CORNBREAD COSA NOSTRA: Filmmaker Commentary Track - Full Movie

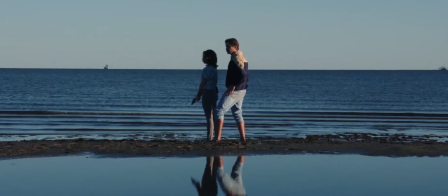(44:47)
One thing that most people that aren't from the Gulf might notice and might find a little odd is
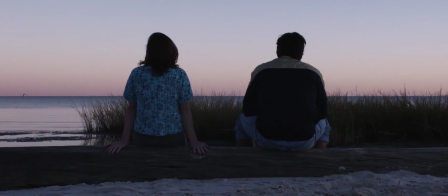(44:55)
there's a lack of waves, which I find absolutely fascinating. Some days when there's absolutely no breeze, it looks like just diamonds of blue.
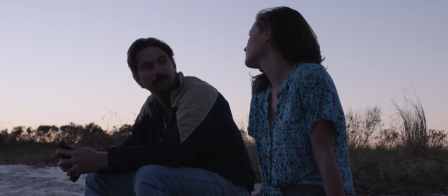(45:06)
And the reason for that is that there's all these barrier islands, at least the reason that I understand, that are catching a lot of that, right?
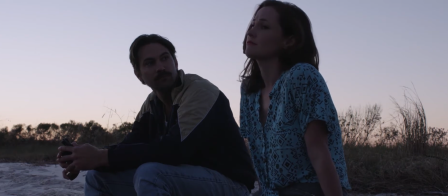(45:14)
And so it's the sea between the islands and the actual beach is much calmer.
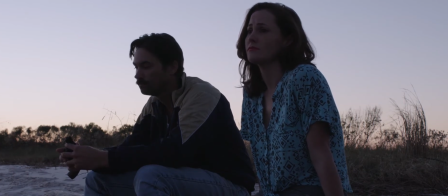(45:22)
Now, we had Jake Speed's soundtrack under this, which was really hard to let go of and find something that would fit,
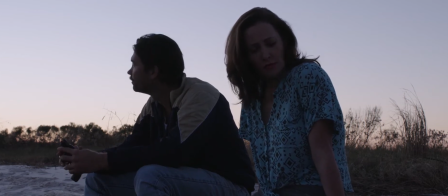(45:28)
because Jake Speed is one of my guilty pleasure 80s favorites, and it worked so well in these emotional scenes.
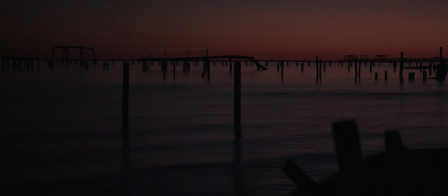(45:36)
But I think that we found I think it was off of Free Music Archive that we got that.
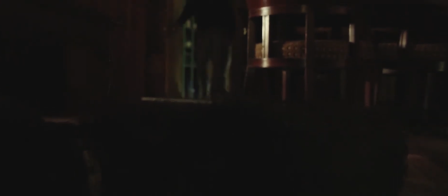(45:42)
Yeah, I think that it was 3 Chain Links was the name of the artist, and that's the only theme that we repeat in the film.
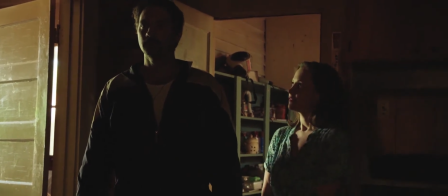(45:48)
It's used 3 times, I think, always at the beach. Yes. Same beach.
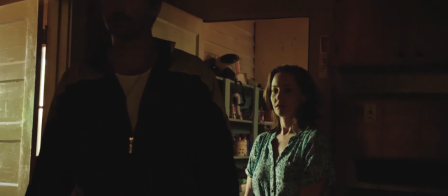(45:53)
First scene, this scene, and then the very last scene.
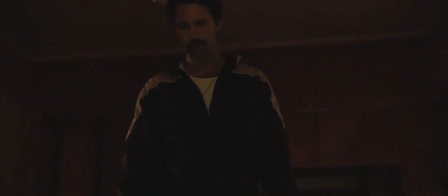(45:56)
Now, this Bandit's Death thing, obviously it's very difficult to work with animals, period.
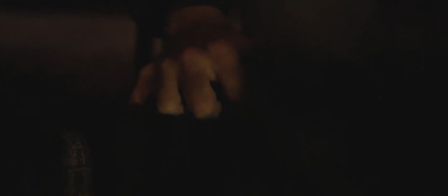(46:03)
And we couldn't show his face because I think it would have been almost impossible to make him look dead.
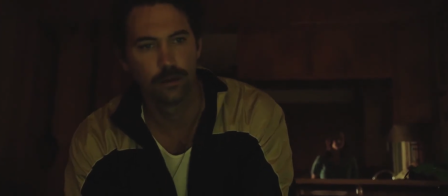(46:09)
But I just laid off camera and just kind of hid my hand and petted
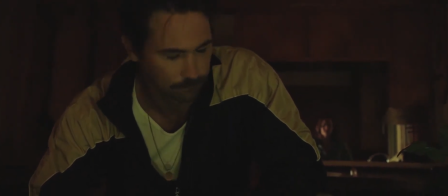(46:15)
him until he calmed down and was just whispering off camera, go to sleep.
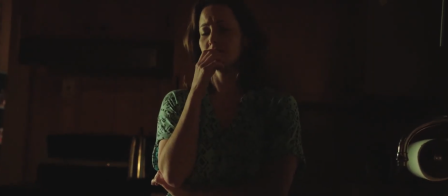(46:20)
Go to sleep. And we finally got it to the point where Kurt could come down, walk up to him, come down, sit down, touch him without him moving.
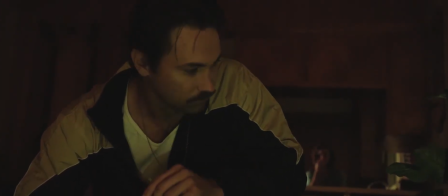(46:29)
Yeah, you explained it in a very casual manner, but when we were shooting it,
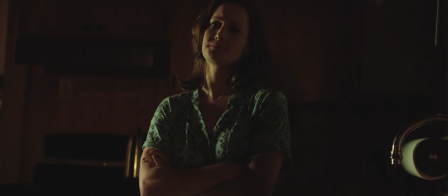(46:33)
it was pretty intimate of a scene between both Travis and Bandit, but also the scene itself when we would call action.
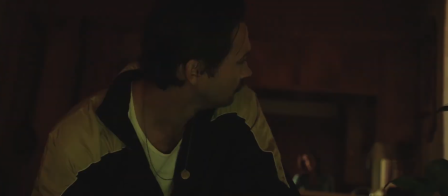(46:41)
It was the leads play it great. Yep, they do handle it really well. Coming Up is, for me, one of the best songs that we got in the whole movie.
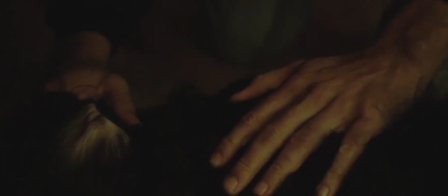(46:52)
That's kind of what broke the floodgates open on finding music.
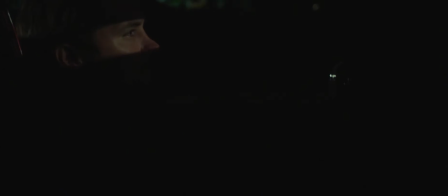(46:57)
We were looking at the Free Music Archive. We were looking all over the place for pre-existing music that we could possibly use for free, and we're coming to a lot of dead ends. And you found this guy.
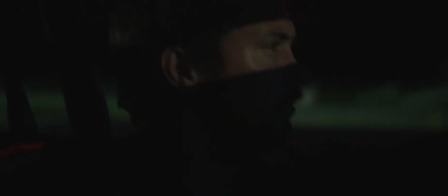(47:09)
This is Fragile Tom out of Germany, and I don't even know how you found him,
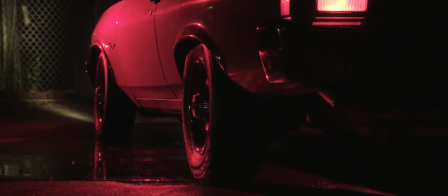(47:13)
but it kind of opened my eyes to the idea of just approaching artists myself rather than finding things already listed as free.
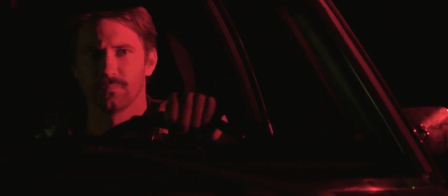(47:21)
Right. I found him on Free Music Archive, believe it or not. And then that led us, and then you found more of his music.
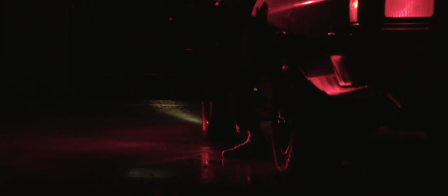(47:29)
Oh, that's right. He had twice the music, including what we had at Free Music Archive listed on his Bandcamp.
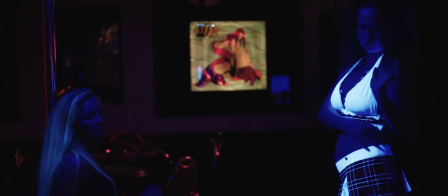(47:35)
And he was. I don't think this song was on the Free Music Archive. I think that's why we approached him.
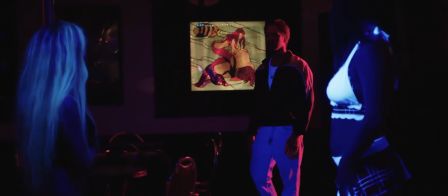(47:42)
Right. Is because I thought this song would work better, and it was listed on his Bandcamp. And then you approached him, and he was very personable, right?
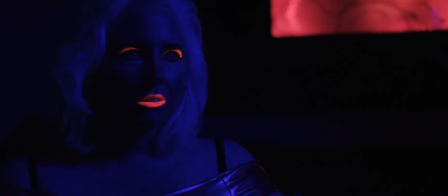(47:49)
Yes. Oh, he was the first one to say yes and show us it was possible.
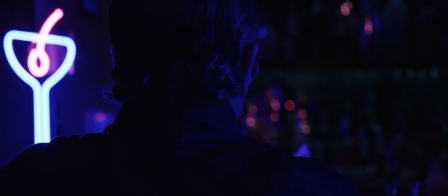(47:52)
So, Jared, I want you to talk about the black light in a second, but real quick, the music that we used in this scene was So Far.
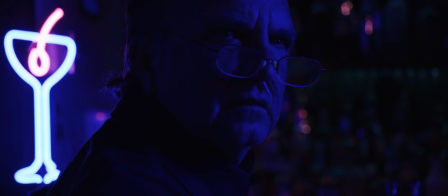(48:01)
Am I screwing up the name of this? So Far Away? Is that the name of the Flock of Seagulls song?
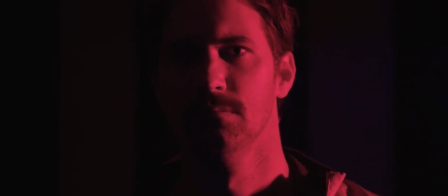(48:06)
I Ran. I Ran, right.
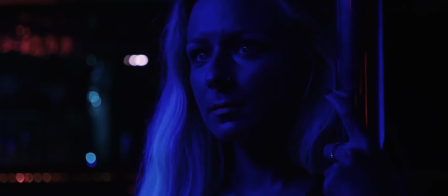(48:08)
I Ran So Far Away by Flock of Seagulls was what we were playing on repeat when we shot this scene.
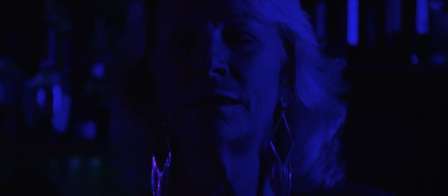(48:15)
Fuck, that was an intense scene when we were playing it, honestly. It was so great.
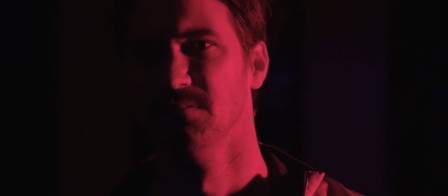(48:20)
It just felt so 80s to have this black light. Incredible.
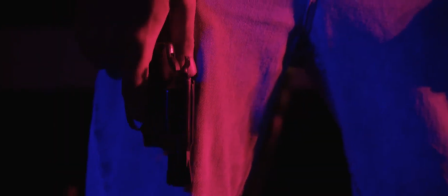(48:24)
And then I'm feeding Britton, I'm taking him off to the side between takes and telling him that his real son is dead, to try to get the emotion out of him. Is that I don't want to call anyone out.
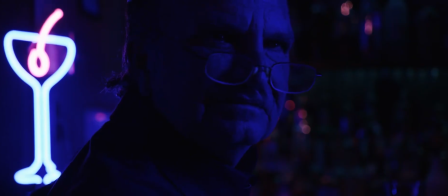(48:36)
Is that what's he looking at on his phone when he's trying to really bring up emotion? I think it's pictures of his son.
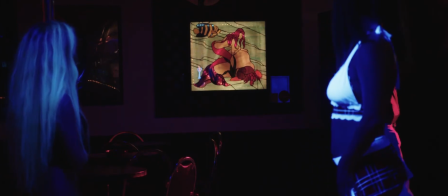(48:43)
Okay. Because I had told him that and kind of surprised him, and then we kept on trying to get there, and there were some takes that were more emotional than others.